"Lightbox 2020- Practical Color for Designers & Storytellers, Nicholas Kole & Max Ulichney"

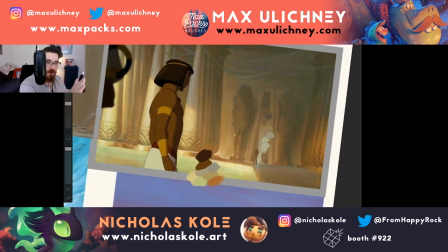(37:15)
You're creating a hierarchy. You're identifying, you know, foreground from background, the observer from the observed. So you're not actually like locked in narratively with Ramses at this point. You're really with Moses because that's the focal point of the illustration.
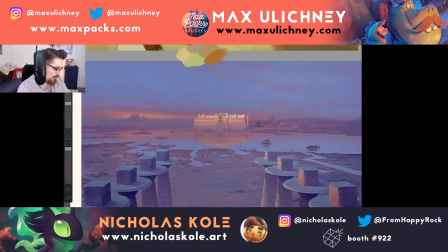(37:33)
I can't think of a better example of like purple to yellow complementary color contrast than this.
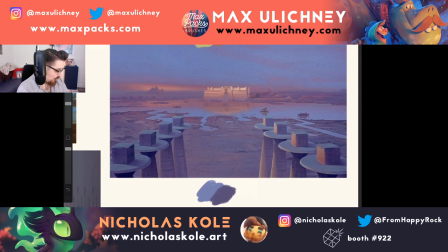(37:41)
And what I love about this is something that I try to do a lot in my own work, which is as you set the table,
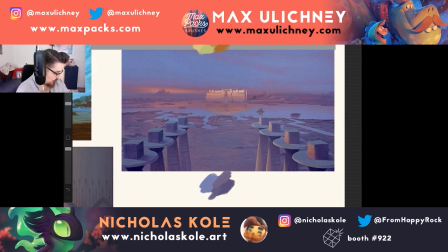(37:49)
you know, your coolest colors begin to build up towards it.
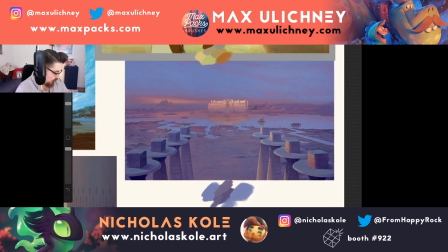(37:55)
You know, there's a little bit of preparing, you know, for this orange. And it's a really tame orange, you know what I mean?
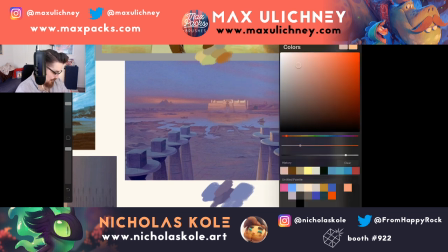(38:02)
We're not talking something wild here.
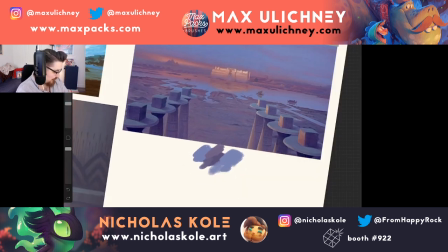(38:05)
Verging on yellow, you know, only verging because it's so bright, but it's definitely a pink technically.
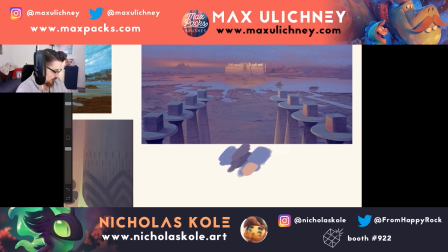(38:13)
But relative to the sort of blues and purples here, it reads as a lot warmer.
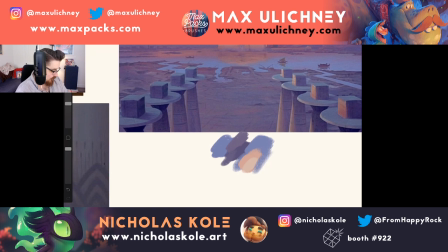(38:23)
But it's actually quite cool. But you're in this early morning space,
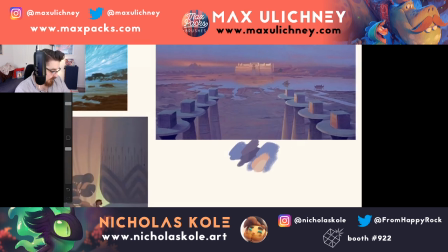(38:29)
and you're creating a framing set of values and colors.
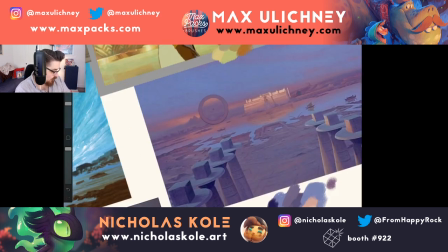(38:35)
And this is, you know, this beautiful warm light kind of directs you.
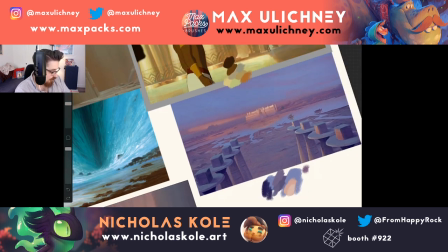(38:39)
It's kind of a visual arrow pointing you towards the point of focus.
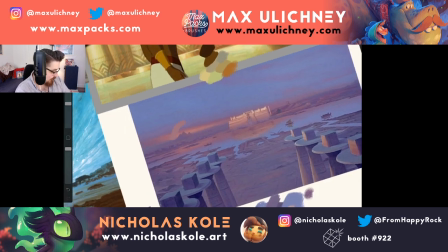(38:44)
And this would be right here because the contrast of color is so high.
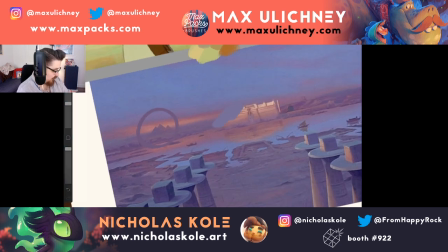(38:49)
If you took away the center focal point, that would be the center of attention over there to the left. But because the contrast here is lower in terms of value, this is going to pop way higher.
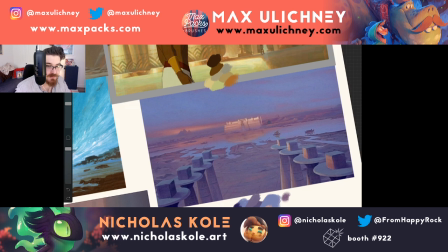(39:07)
Sorry, I'm seeing some questions in the chat. I'm sorry. What drill do I do to develop observational skill to simplify shadow, especially for animation? The torso is pretty hard. That's a complicated question. I'm not sure I understand it entirely.
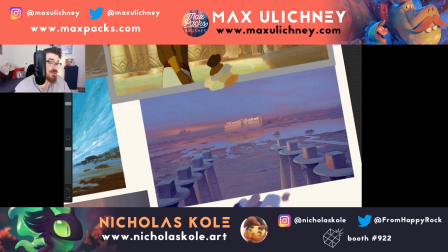(39:23)
But in terms of drilling your observational skills to sort of see these contrasts in real life.
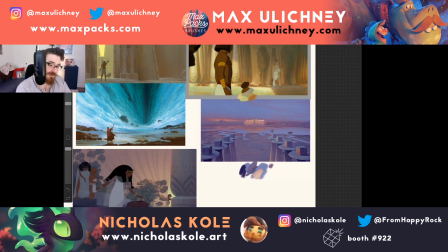(39:30)
I'm going to get to that, actually. I have a specific little slide prepared for how to drill this in real life, but I just want to walk through some pretty simple examples
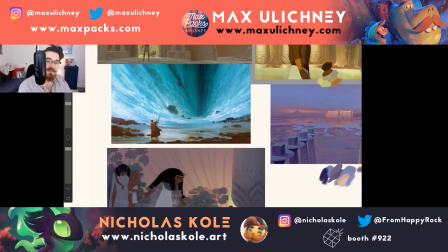(39:38)
that will help us all to get on the same page of what we're looking for and what we're observing. It does mean that the pyramids in this piece, yes, they are a second focal point.
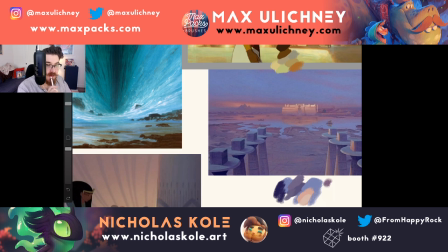(39:50)
There's a question. You find yourself able to recognize these principles in others' work. Do you have a hard time knowing how to make these choices in your own work? Do I have any tips? Again, yes, I do.
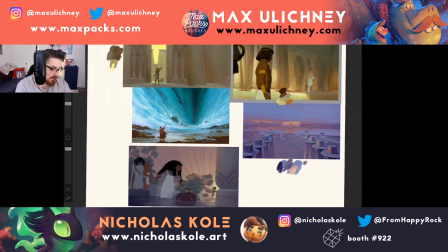(40:01)
I have some tips on that one. But I think that there's it has to be a melding of the two.
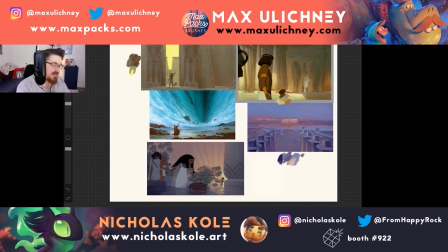(40:08)
You're seeing those things at work in other people's work. You can see it in Prince of Egypt because the work's already done.
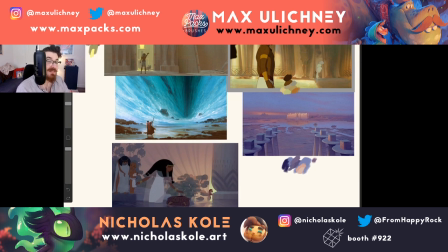(40:12)
And in your own work, it's hard because you don't know how to set up the color contrast and create that space.
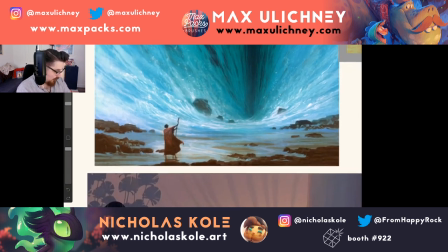(40:18)
So we'll get to that. We'll definitely get to that. I mean, here you go. I mean, once again, you've created a bright, cool space.
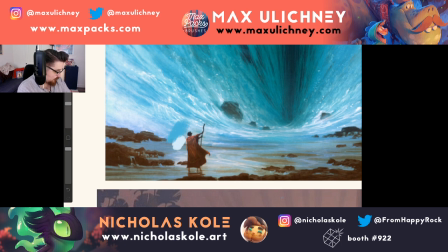(40:25)
You've set the table for Moses here.
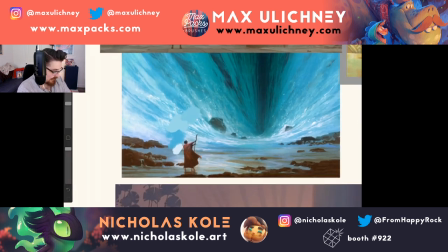(40:29)
Even though the subject of this painting really is like the explosion of the sea parting,
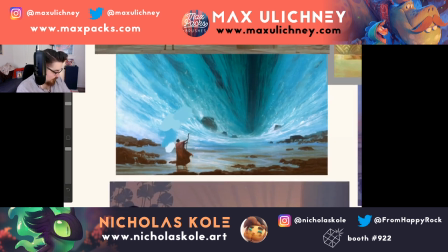(40:38)
and yet the focal point,
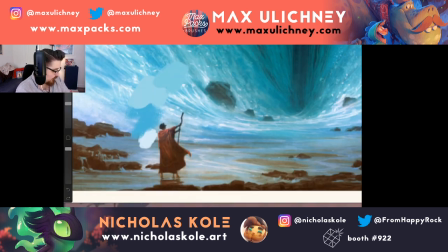(40:43)
it's kind of a secondary focal point, but the color contrast is really locking you in on Moses.
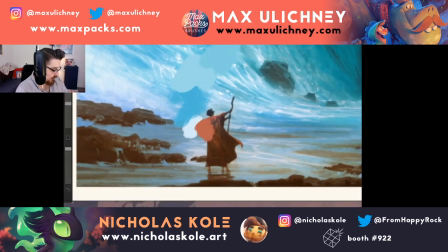(40:50)
You're really only seeing a warm red contrasting against this blue right there, and that's essentially the Spyro principle at work, right?
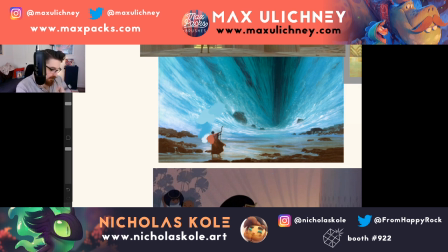(40:57)
If you're going to put him against blue, make him warm and red, verging on orange, like a rusty red to contrast with that.
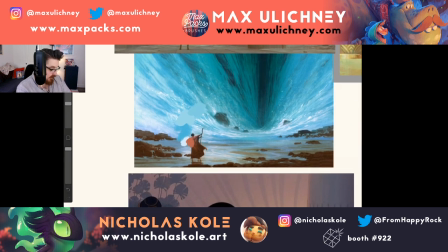(41:05)
And the rest of what you're seeing here is all just value, you know, it's all just darker blue to lighter blue, and that's what's creating that.
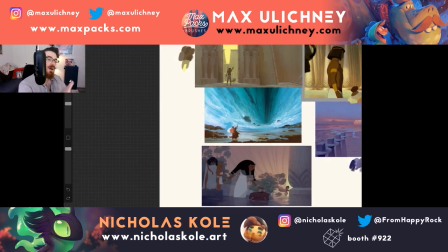(41:12)
And really the emphasis of centering it, overwhelming the composition with it, makes it a focal point.
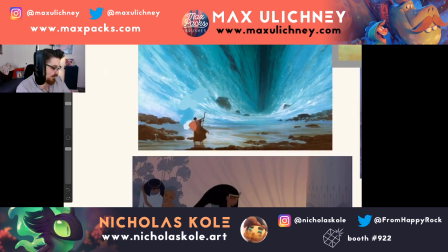(41:18)
If Moses was bigger in this frame, it would be hard to be awed by the magic of what's happening in front of you.
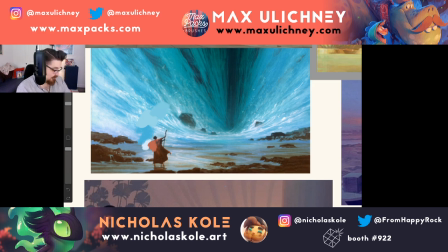(41:26)
So definitely recommend checking out these things.
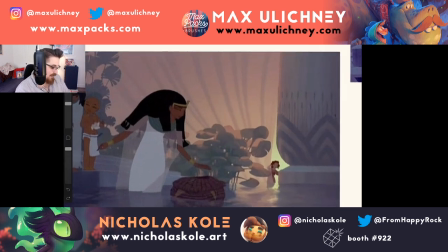(41:31)
Last thing, I mean, this frame, I couldn't find anything that wasn't this blurry, but it almost works in our favor, right?
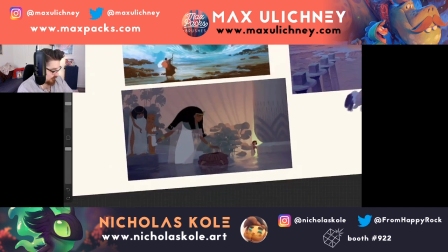(41:37)
Because it simplifies everything down to just a couple colors.
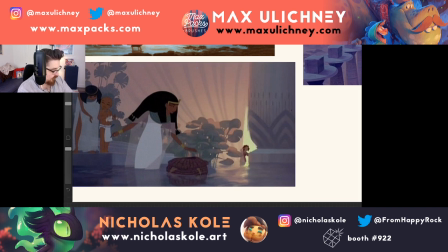(41:43)
But we've got this strange kind of lemon yellow that they use, and I think it's probably because it's one of the colors that gouache comes regularly in, and a lot of this was created very traditionally in gouache.
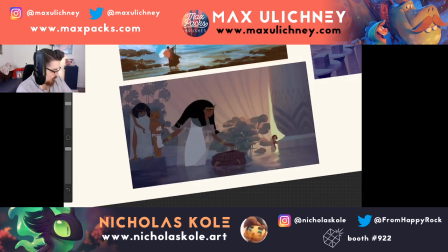(41:56)
But in setting the table for this, we've created a dark sort of space of silhouettes here with the basket. But the basket and the queen encountering the basket with Moses here are a secondary focal point.
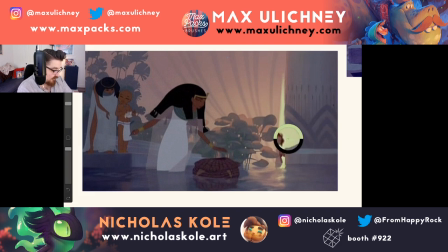(42:11)
The primary focal point is Moses's sister here, observing.
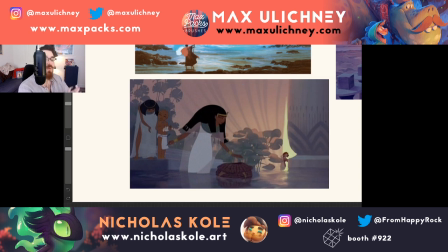(42:16)
She's, you know, what we're seeing is, you know, overwhelmingly the composition is Moses in the basket.
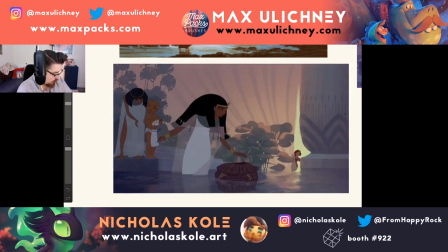(42:24)
But because the contrast is so low between these colors,
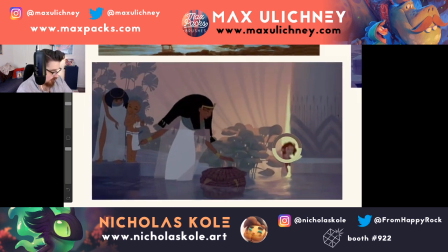(42:29)
we really look to see Miriam back here as she breaks the silhouette.
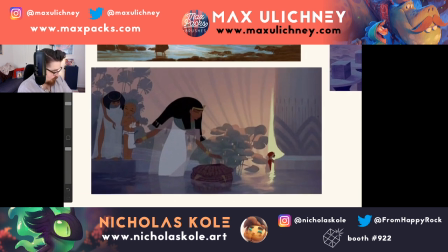(42:37)
And you watch the color go from cool to warmer and warmer and warmer as it approaches her, where finally she pops. But there's kind of this gravity of all the color kind of drawing you down
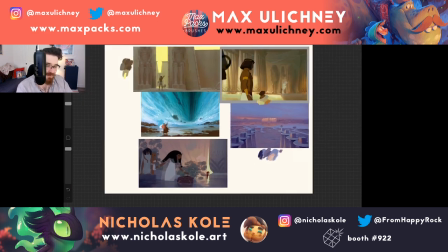(42:54)
into the focal point of the image. Anyways, I just love this movie. I think it's great, highly teachable kind of visuals.
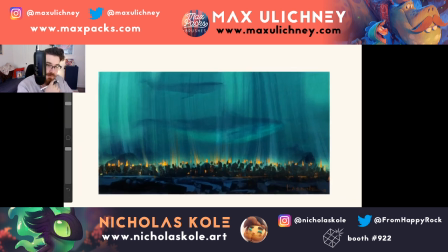(43:03)
Funnily enough, a piece I love that I was looking at as I was looking through all of this stuff is this.
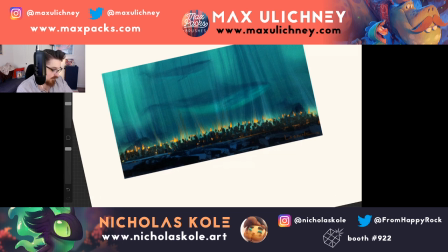(43:11)
And what's interesting is that, you know, the highest point of both value and color contrast is here.
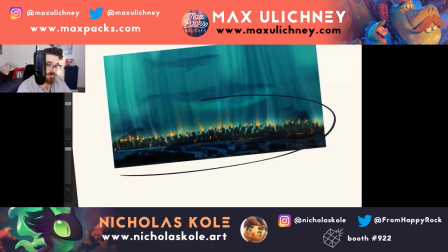(43:17)
Oops. Here, down with the crowd, right? You create this black space.
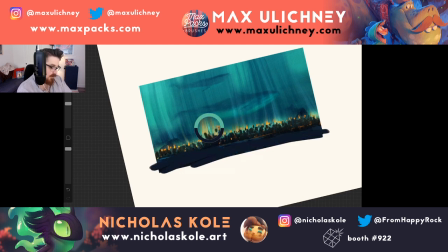(43:24)
Some of the lightest lights, period, just value-wise, you know, in terms of the piece, they're right here at the edge. And then the highest color contrast between orange and blue is happening with all the fire here.
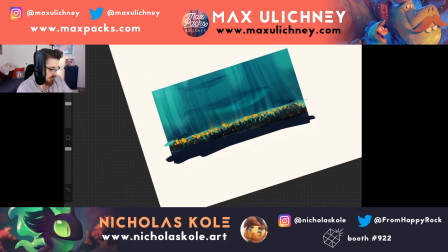(43:39)
And yet, because you create essentially a line of orange, there's not a single focal point.
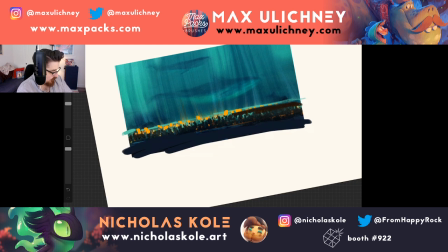(43:45)
If we eliminated most of that orange, you'd have a more intense single focal point.
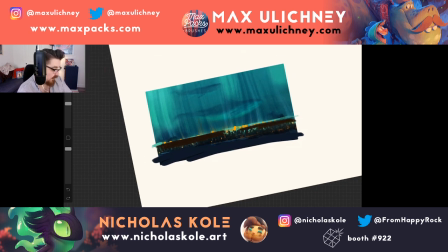(43:55)
It would still work, though, because of the way it's set up in terms of the composition. But what I wanted to point out about this one is that calling attention to something is not the only tool we have in terms of using contrast and color. It's also hiding something and letting you discover it.
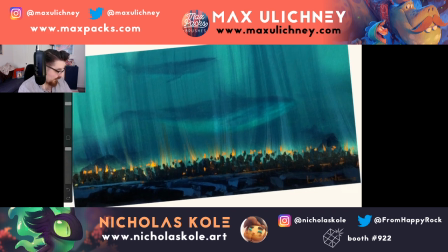(44:13)
What they're doing here essentially is hiding the whale, and just by a subtle shift in value,
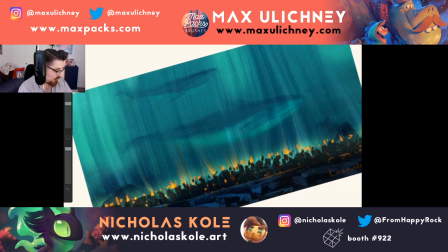(44:19)
introducing with the underlighting and the dark shadow, the presence of the whale behind the sheet of water,
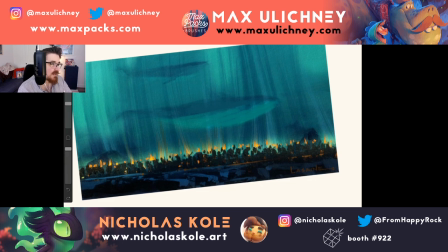(44:26)
right? And there's a reaction, at least I felt in the theater, and you can remember this shot, of awe, you know, because with the people that you're identifying with down here, because of the way the composition and the color are directing your eye,
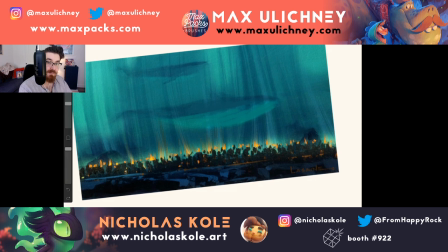(44:41)
you're observing this event along with them, through them and behind them. So there is a feeling of something emerging.
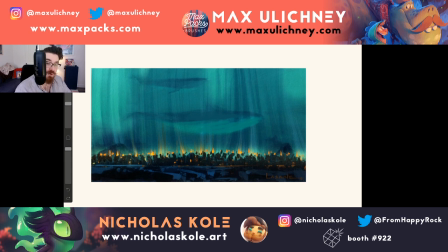(44:51)
It is the focal point, becomes the focal point because you're looking through their eyes at it. Because it's centered, because they've pushed the other stuff in the composition so far down.
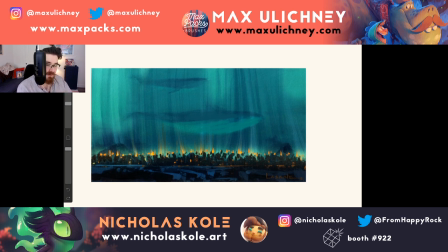(45:06)
And yet it's hiding in plain sight, right? Same principle is working in this N.C.
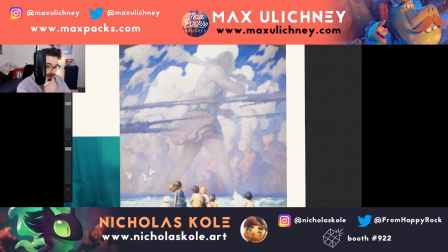(45:14)
Wyeth painting that I love. So here, once again, you have the highest point of color contrast,
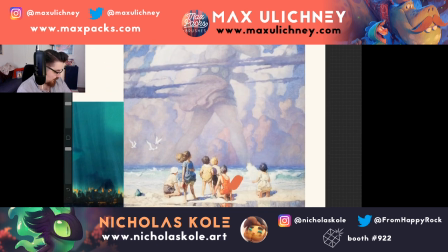(45:21)
cool to warm, on this kid's bathing suit, and also these like yellows here, and high contrast between like the dark of this kid's shorts and the light of his shirt and their skin and this hat and her hair.